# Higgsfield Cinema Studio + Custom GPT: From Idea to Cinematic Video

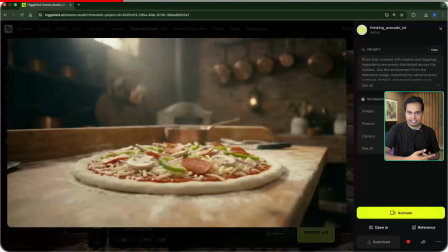8:21 However, let's use the pizza we selected from the previous scene so it looks like the same pizza being put into the oven.
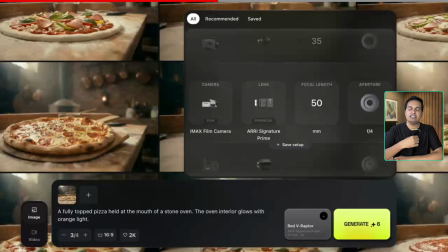8:28 Add the prompt, and for the camera selection, let's go with RE-Alexa35 with Cork Expo lens. We are using a 35mm for the wider, more environmental shot and f4 aperture to balance the subject focus with the surrounding.
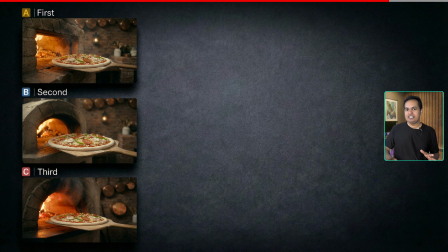8:43 And let's click generate. All of these results look good. Notice how it's identical to the pizza we used in the previous shot. That really helps to keep the video looking real and seamless.
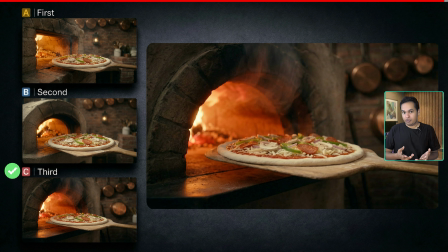8:55 Let's select the third one since it gives a little bit more smoke and the lighting looks a little bit more cinematic.
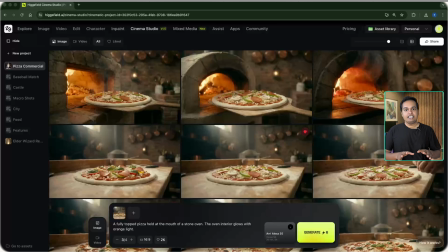9:03 Now for the next scene where we box it and cut. We are creating both the starting frame and the ending frame for this as well.
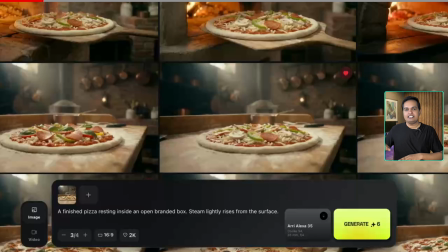9:11 Let's keep the reference image, paste in the prompt and select the camera rig. Here we are going for a macro shot.
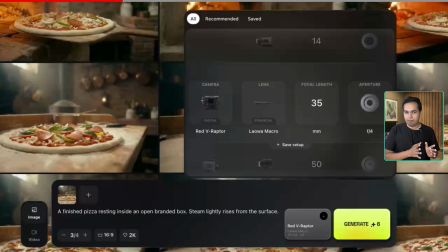9:17 So let's choose a Redmi Raptor camera with Lavo macro lens. This gives you that nice macro shot. We are using 50mm to capture the detail with f11 aperture to keep more of the cut and the texture with a deep focus.
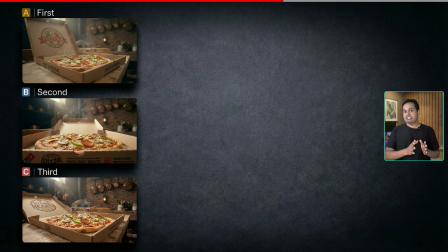9:33 Let's generate and save. I'm going to select the third image here as well because of the lighting and the angle.
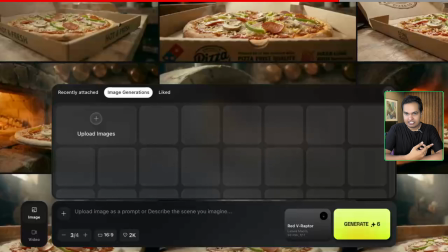9:40 So let's go with that. For the ending frame, select the previous image as a reference by choosing it from the image generation.
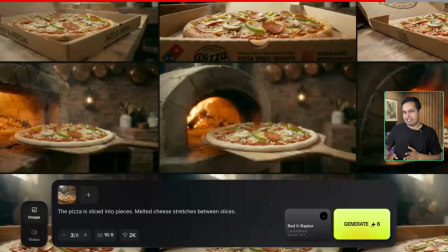9:48 Then paste in the prompt. I'm going to adjust the prompt slightly by adding slice into 2 pieces using a cutter.
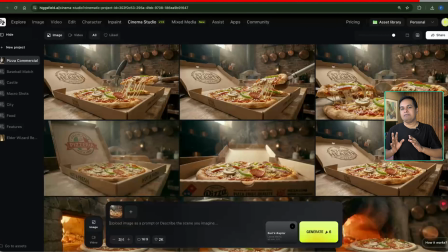9:55 And this looks like a disaster. so it's better to specify the prompt in bit more detail this time.
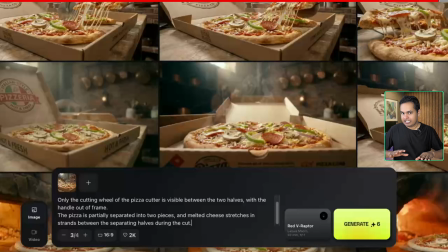10:02 Let's get the GPT to generate a more detailed prompt, paste it in and see.
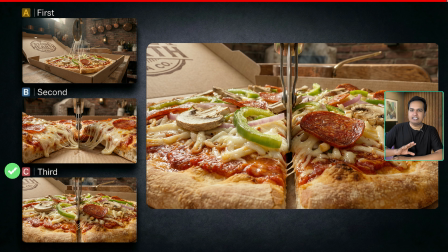10:07 Out of these three, the middle one is the most suitable image, so let's select that.
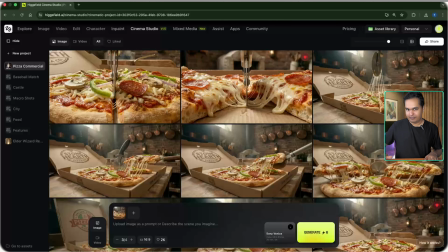10:14 Let's speed up and go through the next few scenes. First, the drone pickup.
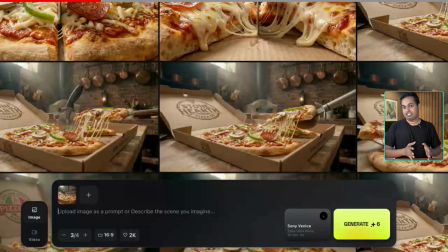10:18 We'll keep the reference image to make sure the box stays the same, then paste in the prompt.
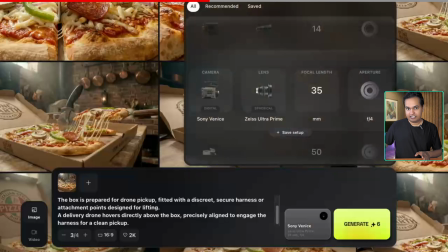10:23 Now let's select the Sony Venice with CS Ultra Prime. We are using 35mm to show more of the environment and f4 aperture to keep the subject clear while preserving the depth in the scene.
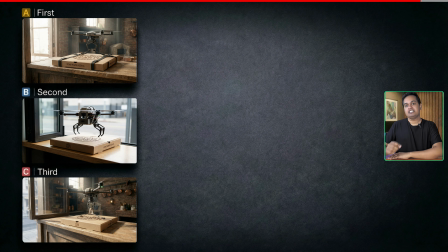10:36 First and last images looks good and matches with the surrounding with the stone oven in the background. I'm going to select the first one.
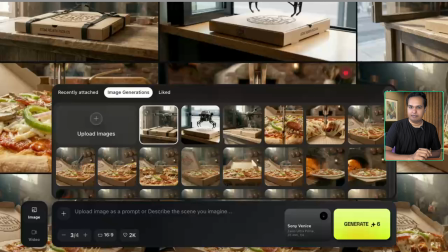10:45 For the drone shot, let's remove the current reference image and select the one with the drone to keep the continuity.
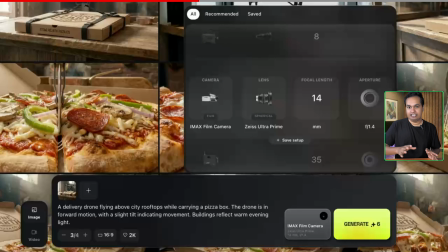10:52 Paste in the prompt and we are keeping the same cinematic look using the same camera rig but switching to 14mm for much wider, more dramatic scene of scale while using f4 aperture to keep the drone clearly separated from the background.
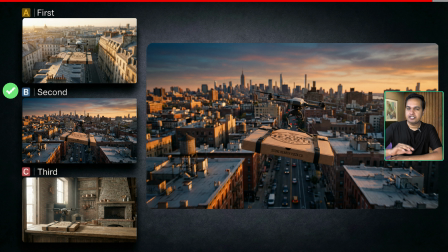11:06 The first two looks good and I'm going with the second option because of the slight tilt and the bit of the motion that's built into the image.
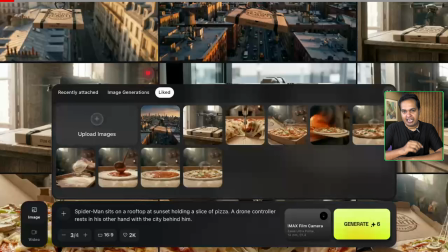11:16 Now for the twist and probably the trickiest one. Let's paste in the prompt and select the drone delivery image and the pizza as reference images.
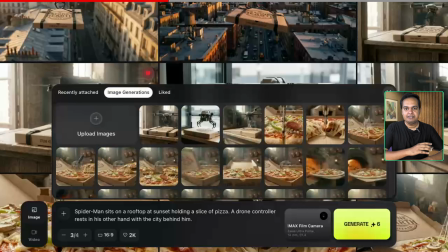11:24 It's easiest to pick reference images from the light tab since we only see the images that we have already selected.
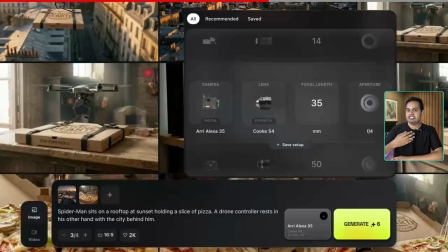11:30 For the camera selection, let's go with REL-X35 with Cork Expo lens. We are using a 35mm for the wider, more environmental shot and f4 aperture to balance the subject focus with the surrounding.
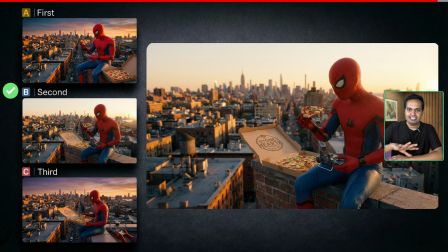11:45 All three images looks good, but let's go with the second image. The third one has an extra Spider-Man hand and lighting looks natural in the second one as well.
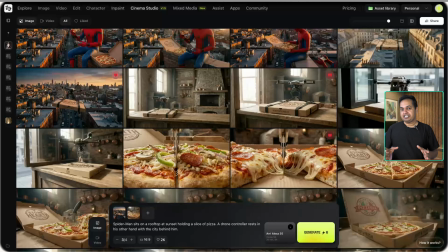11:55 Now let's move on to creating videos from these images.
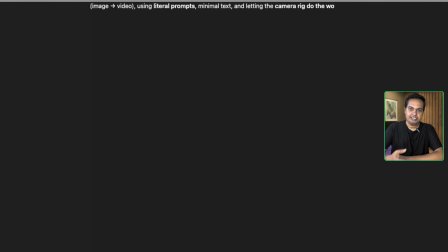11:59 Remember, our Custom GPT gave us the video prompts along with the camera movement suggestion at the very beginning.
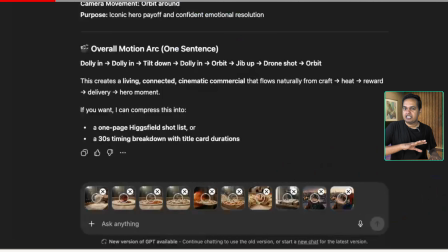12:05 We can either use those or submit the images we selected back to
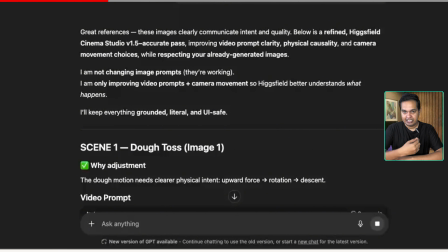12:09 the Custom GPT and request detailed prompt suited for each image.
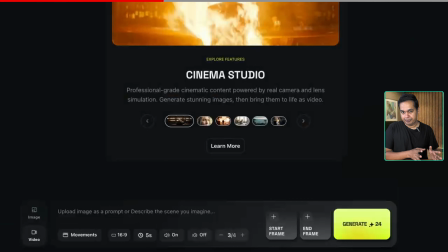12:14 To create the video, simply switch to video. For the first scene, we need the starting frame.
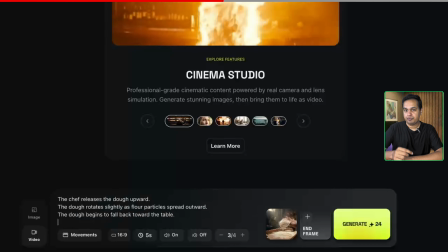12:20 Go to the light tab and select the image. Paste in the prompt, and for the movement, we are going with dolly in. Make sure to select the correct aspect ratio.